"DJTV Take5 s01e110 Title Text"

Whether you realize it or not, every time you type text to put on the screen, you're making a lot of decisions about a lot of different things, including your title's location, duration, orientation, and animation. You're also making determinations about their readability and relativity to the topic, and hopefully their usefulness to your viewers. At least you should be. In this episode, I'll share 5 tips for typing title text.
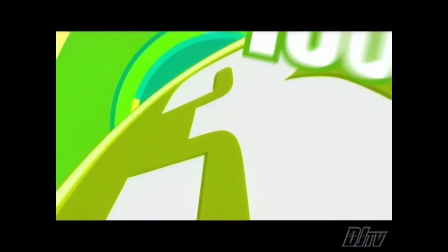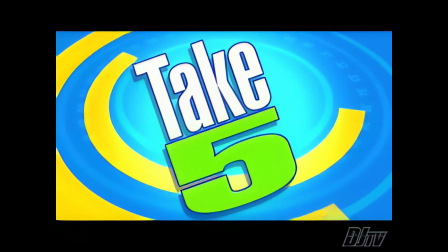Creating text for television is an art that some specialists make careers out of. Getting good at making title text takes time, and it doesn't hurt if you happen to have a little talent and some artistic ability. Still, there are some foundational font factors that all editors need to know. In the next few minutes, I'll identify a few things you need to think about every time you type a title. Along the way, I'll offer some tips and tricks to help you make good decisions about your titles so your productions will look and feel more professional.
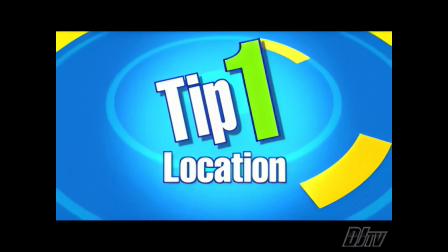We've got a lot of ground to cover, so let's take 5. Number 1, location.
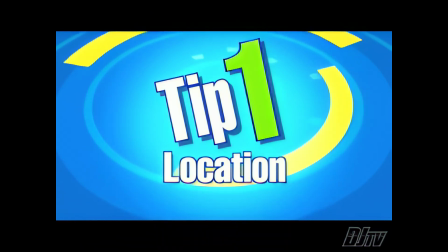Good graphics are like real estate. You need to pick the right location. As you design titles and graphics for your videos, it's essential that you edit with your viewers in mind, particularly the little box we call a TV that people will watch your shows on. You need to produce your programs knowing that what you see on your computer screen is not what your viewers will see on their TVs.
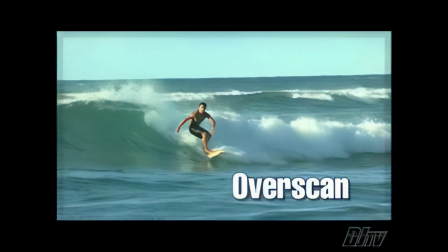Most televisions display an overscanned image, meaning the outer edges of your video will fall off the side of the typical TV screen.
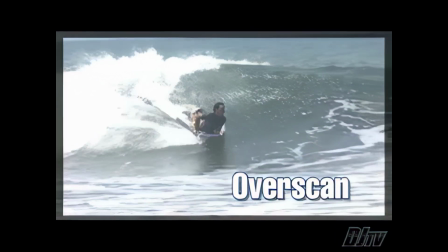This is important to understand because some of the image that you see in your editing interface will actually be outside the visible area on most TVs. The part that will remain visible can be predicted to some degree. We call this the safe area.
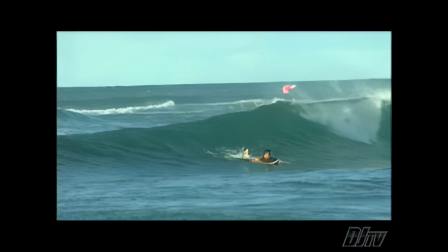There are actually 2 safe areas you need to know about. The safe action area is about the inner 80% of the image.
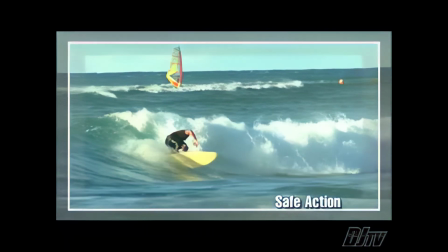This is the amount of video that's likely to be seen on the screen. The safe title area is even smaller, only about the inner 60% of the screen.
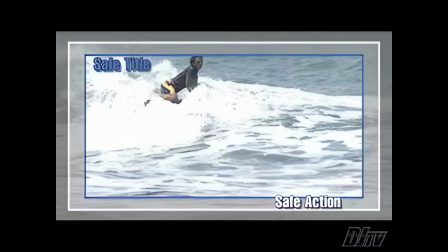Most titling apps indicate these areas with a gray box or a guide of some kind.
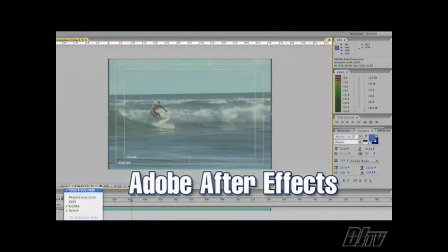The outer box indicates the safe action area, and the inner box indicates the safe title area.
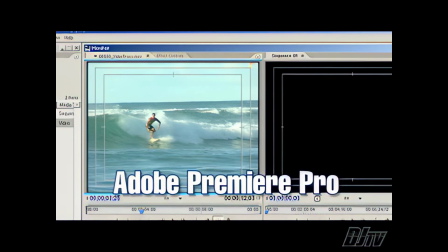Titles created outside the safe title area run the risk of falling outside the frame and getting chopped off when your video is played back on a TV.
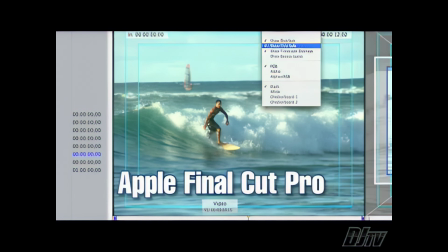So be careful to stay inside the lines as you type your text. Okay, but where should your text go within that safe title area? Well, certain text positions have taken on different meanings because of common usage. Viewers have come to expect that fonts that are put in certain locations mean or identify certain things. These expected usages drive the rules of screen position for your text.
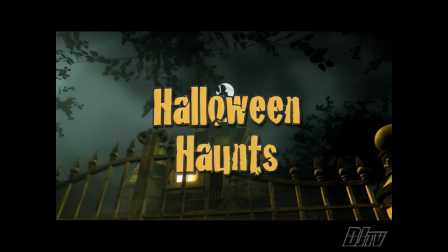Typically, the title or name of your show, or segment intro, goes in the center of the screen.
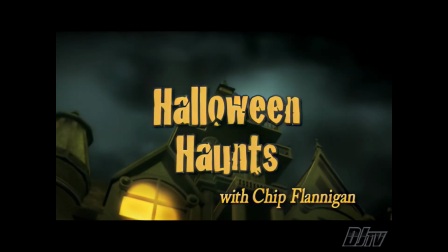Identification graphics, like those that indicate a person's name, a location, or credits that run over a show's open, typically go on the lower third.
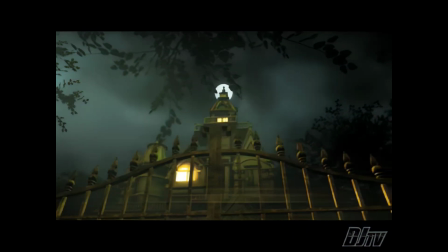If you put your show title on the lower third, or put your IDs at the top of the screen,
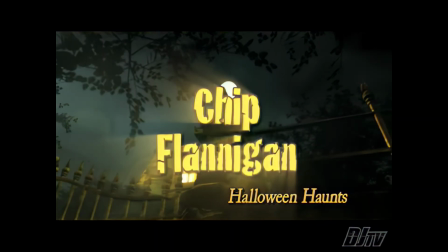you break these unwritten rules of titling, and you run the risk of confusing your audience. You should also note that lower third text doesn't go right on the lower third line.
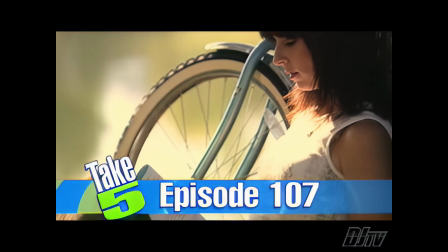Hopefully you remember the rule of thirds that we discussed in our shot composition episode.
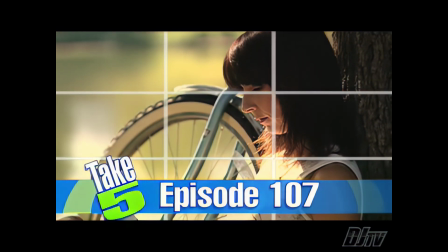It says that if you lay a tic-tac-toe grid over your screen to divide it into horizontal and vertical thirds,
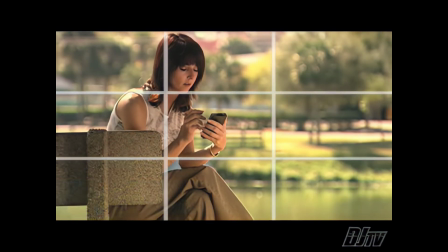you should position objects of interest along the third lines.
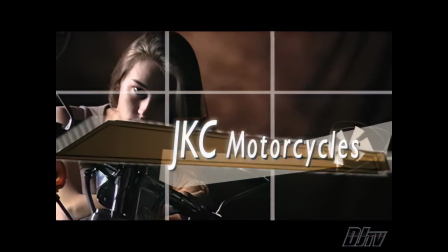But if you stand your lower third text on top of the lower third line, you'll find that it's too high in the frame and obscures too much of your video. Here's a trick I use. Instead of setting your lower third text on top of the lower third line, hang it off the bottom of the lower third line.
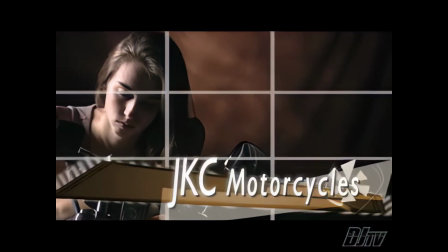You'll find that it fits the frame comfortably and still stays in the safe title area. Now that you've positioned your text, let's talk about timing. Number 2, duration.